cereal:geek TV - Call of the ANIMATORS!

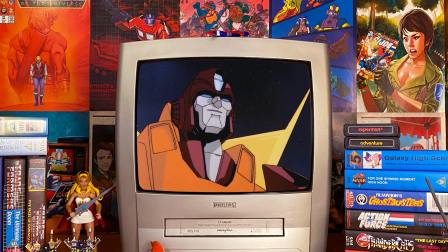Another notable stylistic choice that the episode brings to the world of the Transformers is the heavy, yet appropriate,
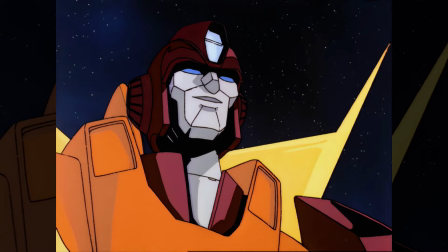use of black shadows as can be seen in this image of Rodimus Prime. This technique was rarely ever employed in the Transformers, or any cartoon of the 80s for that matter,
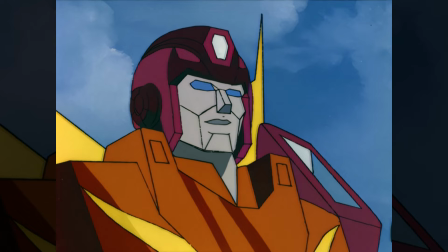with two-tone shading often used to create depth or imply a strong off-screen light source.
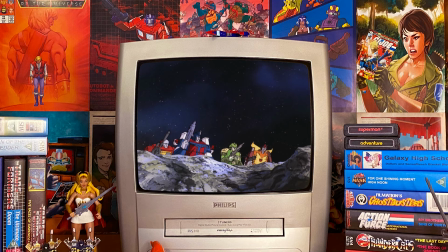The black shadows in this episode are somewhat unnecessary but add to the beauty and style that make Call of the Primitives so highly regarded.
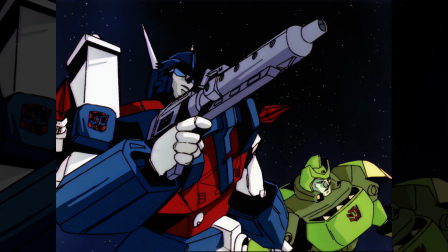One of the things this episode excels at is the use of unique camera angles to make the Transformers look imposing. The low angle of this illustration, the use of blacks to create depth and the characters pose with his head cocked to one side, is unlike anything Aikon would have attempted.
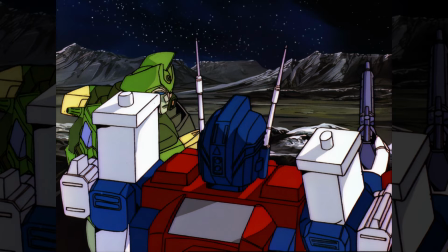Ultra Magnus has never looked more dynamic. Believe it or not, this image showcases Japanese character design at its finest.
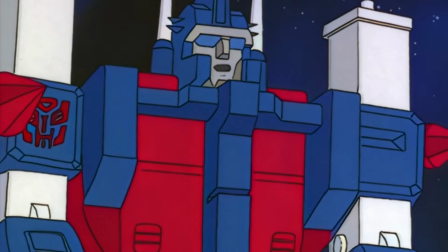Ultra Magnus's antennae were traditionally rendered as two simple vertical poles.
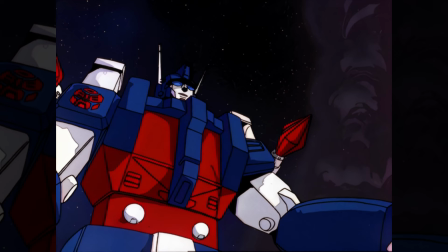However, in this episode, the animators choose to make the antennae very thin and have them point outwards,
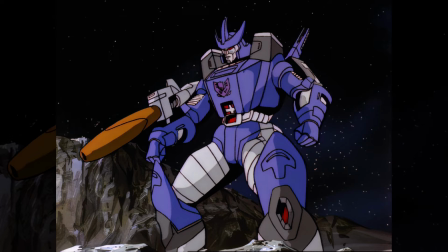an energetic style which adheres to numerous classic Japanese robot designs. This image of Galvatron shows just how striking the illustrations of the characters are in this episode.
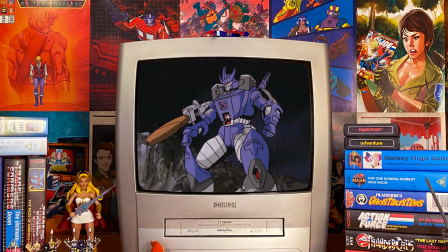Instead of merely standing there looking like a robot, Galvatron is illustrated in a more natural pose with human-like proportions. Most notably, this can be seen in the way in which his thighs are drawn and the fact that his upper body is bigger than his waist. This group image of Decepticon characters shows the more majestic way in which the heroes and villains are illustrated specifically with regards to Galvatron and Cyclonus.
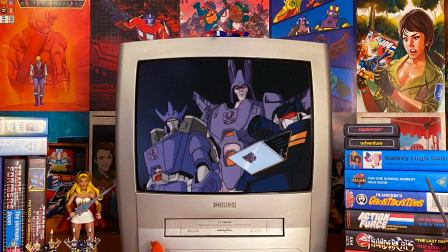You can see that their chests are more pronounced with their heads slightly back making the characters themselves look a great deal more imposing than they normally would.
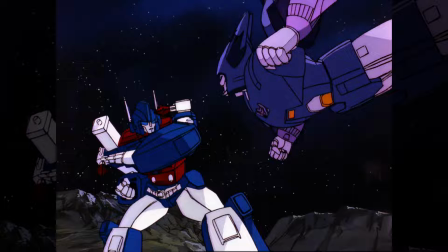In this scene in which Ultra Magnus fights Cyclonus we see a unique take and yet another example of how this episode's action differs from every other episode,
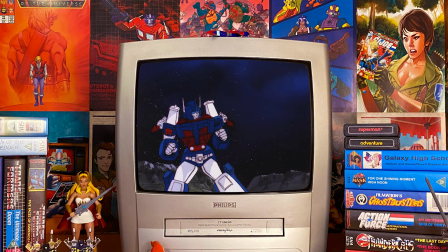Ultra Magnus readies himself for battle as Cyclonus swoops into shot by adopting a much lower stance.
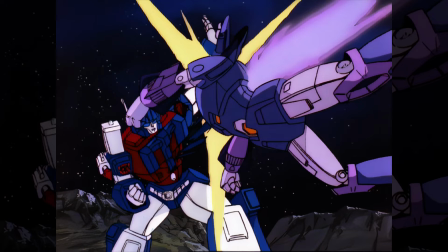As Ultra Magnus swats Cyclonus, we see specific movement lines, coloured to match Ultra Magnus' blue forearms, that negate the use of frames illustrating the blow being struck. The yellow flash indicating the strike is something that appears in this episode on numerous occasions, showing action-based impact.
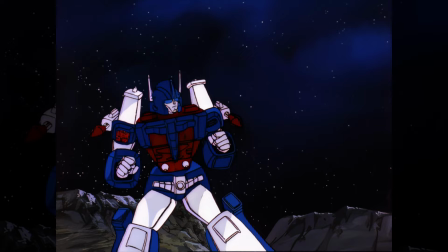Ultra Magnus' pose shows that his proportions are a lot more human-like than robot.
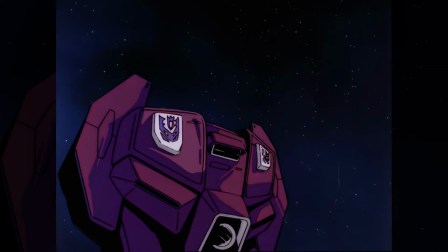By far one of my most favourite shots in the entire episode is probably one of the shots featuring the least animation.
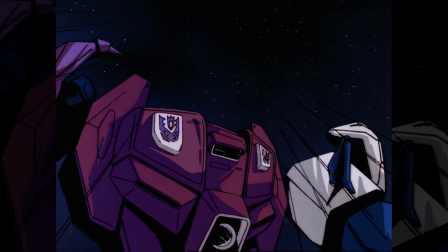When the Terracons begin to form the giant Abominus, we see the chest of the giant awaiting the completion of the merge. We then see the lines of movement illustrated on Ripper Snapper as he attaches himself to Abominus, becoming the giant's arm. The lines of movement are only there for one frame but add to the dynamism of the sequence.
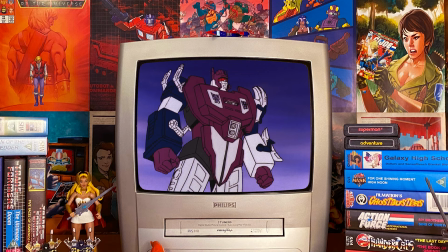Now normally when Abominus's head would appear it would simply just rise up like every other Gessault Transformer.
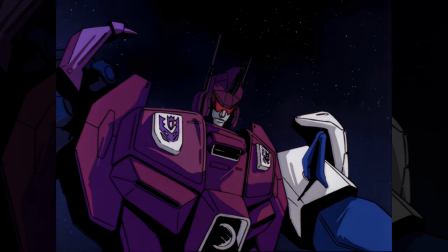However in this instance we are treated to a spectacular attention to detail and this is largely in part due to the beautiful character design unique to this episode. Abominus's head pops up and we immediately notice that his antennae are far more pronounced than any other episode
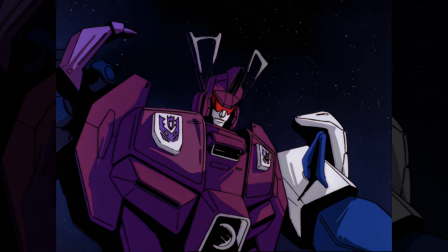but in one of the most fantastic attentions to detail we see the antennae flick out to their preferred position, indicated wonderfully with white movement lines, as if the antennae have caught the light somehow.
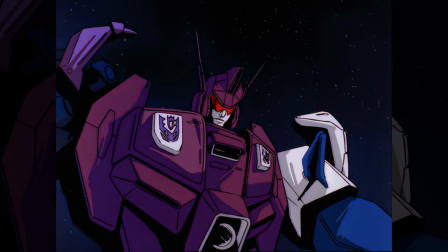As I mentioned before with regards to Ultra Magnus, the antennae on certain Transformers are illustrated in a much more striking way in this episode than in the entirety of the series.
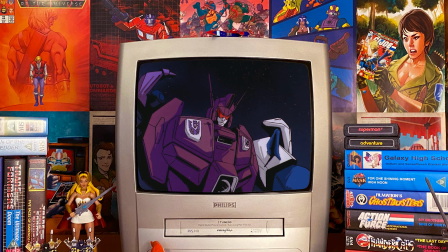This enables the animators in this particular scene with Abominus to make this small character design trait literally shine in a small but incredibly dynamic touch.
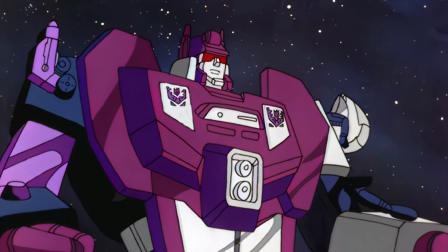Sadly, if you look at any other appearance made by Abominus in the series,
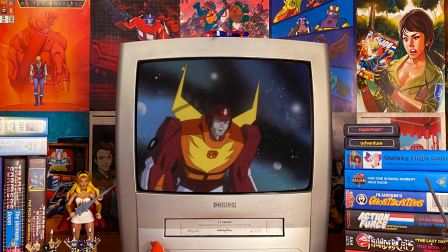he just looks somewhat bland when compared to the pronounced, detailed and depth-ridden design of the character here.
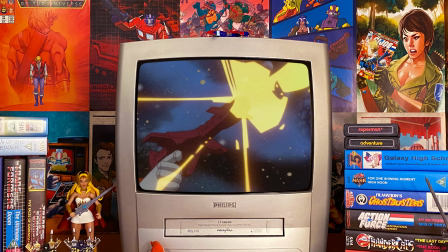Another unique touch throughout the episode is the way in which the characters fire their weapons.
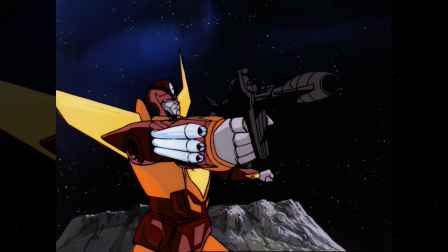Instead of merely holding the gun up with laser fire spewing forth from it, the animators have the character's arm, in this case Rodimus Prime, recoil from the force of the blast.
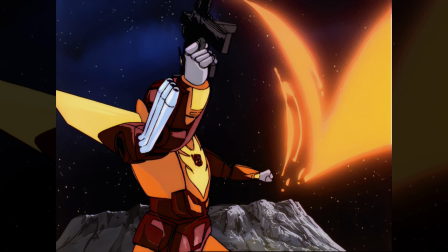Of course, this enables more stylistic choices,
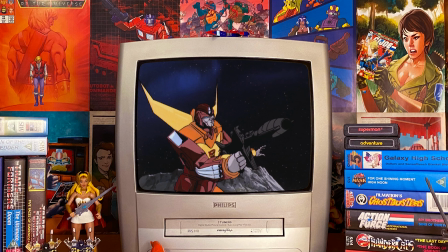and we see an arcing motion of leftover laser fire which not only creates a sense of movement but just looks visually impressive.